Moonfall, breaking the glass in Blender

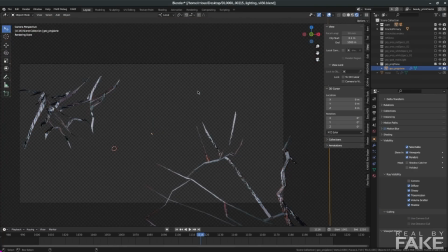We don't have an HGRI for that but we do have the plate so what i want is to see the plate going through the glass so that this way we get all the colors all the blinking lights and all these little tiny details that will reflect in the glass that will make it
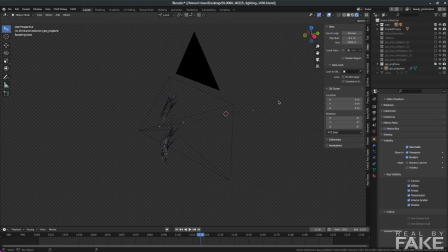look good and this is how it's done we have a huge plane that's parented to the camera we cannot see the plane because we turned off the
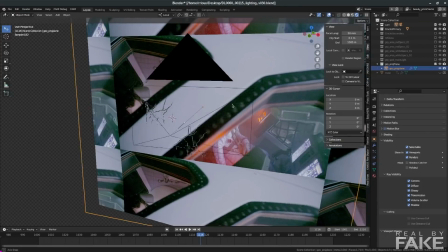visibility on the camera but it's still visible in the transmission and the glossy and the diffuse so if i turn it back on you can see
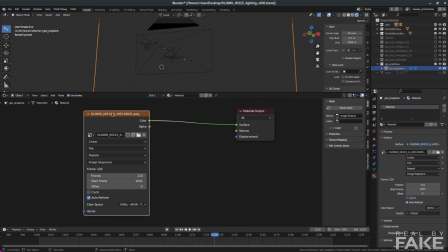the image is updating as i move the time slider the shader is quite simple it's just an image sequence that's connected straight into the material output you want to make sure
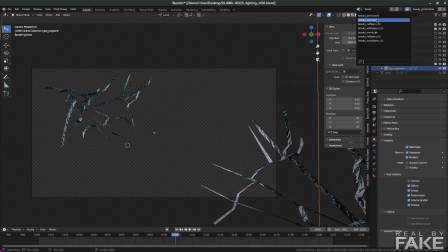auto refresh is on we ended up with many render passes to make sure we would get everything we need for compositing we even made another one that was secondary cracks like this one here in the end we didn't use it because it was covering too much of the plate so it would
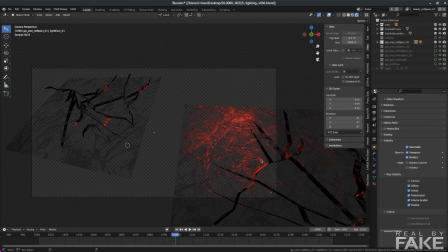cover the actors we had a layer to accentuate the red and the reflections and the refraction and we could use a crypto mat to extract only what we want we had another pass to create highlights on the top so it's not like we could just put the plate in the back and have the reflections and we're done with it no no it's more complex than that now wait till we get into the comp well you
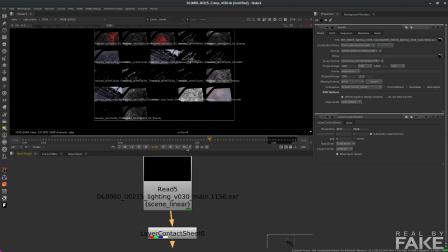didn't have to wait too long because we're here already all right so in nuke if you create a layer contact sheet this is the best way to
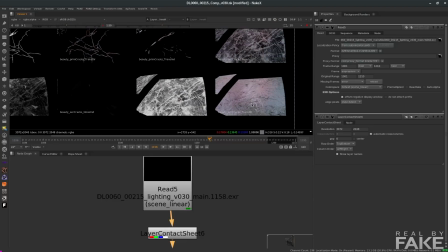see all the layers that have been rendered in the exr and make sure you turn on the show layer names otherwise it's kind of pointless you
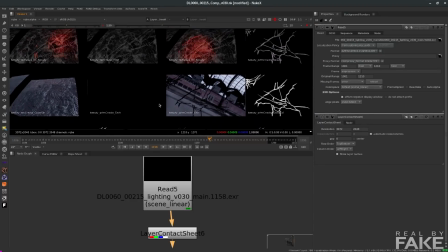just see images but you don't know what they are so now you have the names for everything so when you do a shuffle to extract the layer that you want.
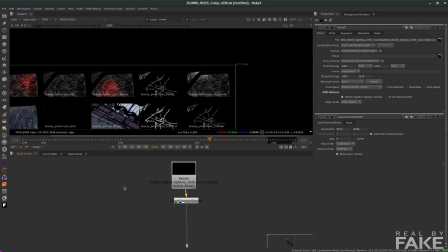You know exactly the name that you need. And now we have the plate here.
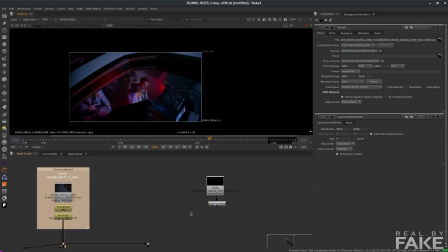There's a time offset to start it at 1001 and a frame range to say it starts from 1001 to 1211. I created a merge node and I will also create a shuffle node so I can extract which layer that I want for my EXR. Now that's a very long list. So which one do I really want? Well, let's go back to the layer contact sheet.
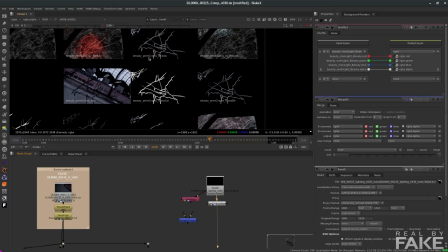Okay, so let's zoom in. All right, this one here, beauty, primary cracks, beauty. That's what I want. Okay, so I go back to my shuffle node and I will select the beauty, primary cracks, beauty. Okay, so I want the A, the shuffle, on top of the plate, B. And it looks like crap.
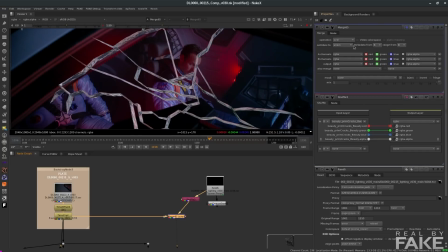So what I'm going to do is to change the mode here. Instead of over, I want to put it in screen so I can only see the highlights.
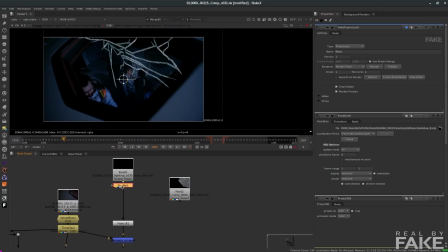It still looks like crap, but I'm going to leave it like this for now. Okay, I made a little cleanup to organize stuff in a better way. I also added a pre-malt node because I know I will need it because I will create a mask now. And since that mask is going to be applied on the alpha channel, I need to pre-multiply it. That's the way it works in Nuke. To create the mask, you just press P and you get this roto paint here.
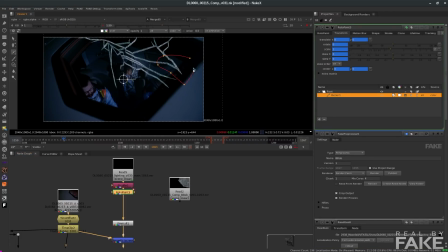Now I will create an area. I will just select this part here. I want to make sure that this will only affect the alpha channels. And roto paint here, instead of going RGBA, I just want to affect the alpha and I want the color to be black.
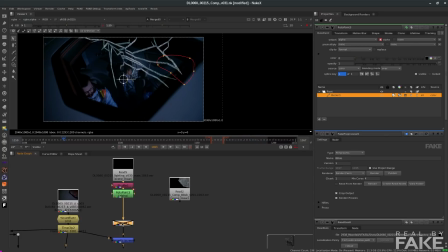And now you can see the difference it does with and without the premalt if i take it off you don't see the effect so that's why i need the premalt all right okay now i needed these cracks to expand so i could try to animate the mask as the camera is moving but
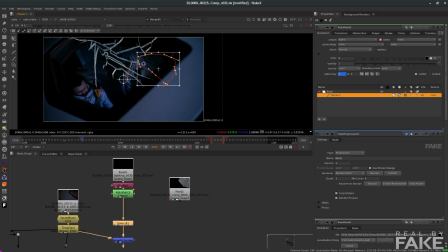there's no way i will get a perfect track it's never gonna match it's never gonna be good never try to do stuff like this by hand and the cracks appear with a certain rhythm it's not like they just crack like this they just go like boom boom boom boom that's the way we wanted it. So I could not just do keyframe here, keyframe here, keyframe here. Otherwise it would be too smooth.
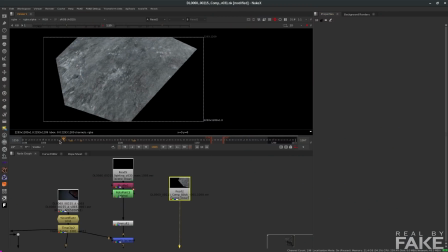But I do have this dirt pass that will be added on top of the windows that I could use as a tracking base.
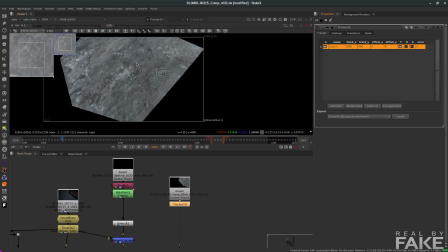I will create a tracker node and create a new tracker. I just need to select an area that I want to track. So I'm just going to get this black spot, dark spot here, just like that. And I just need to press play here to track it. So now I'm tracking it forward.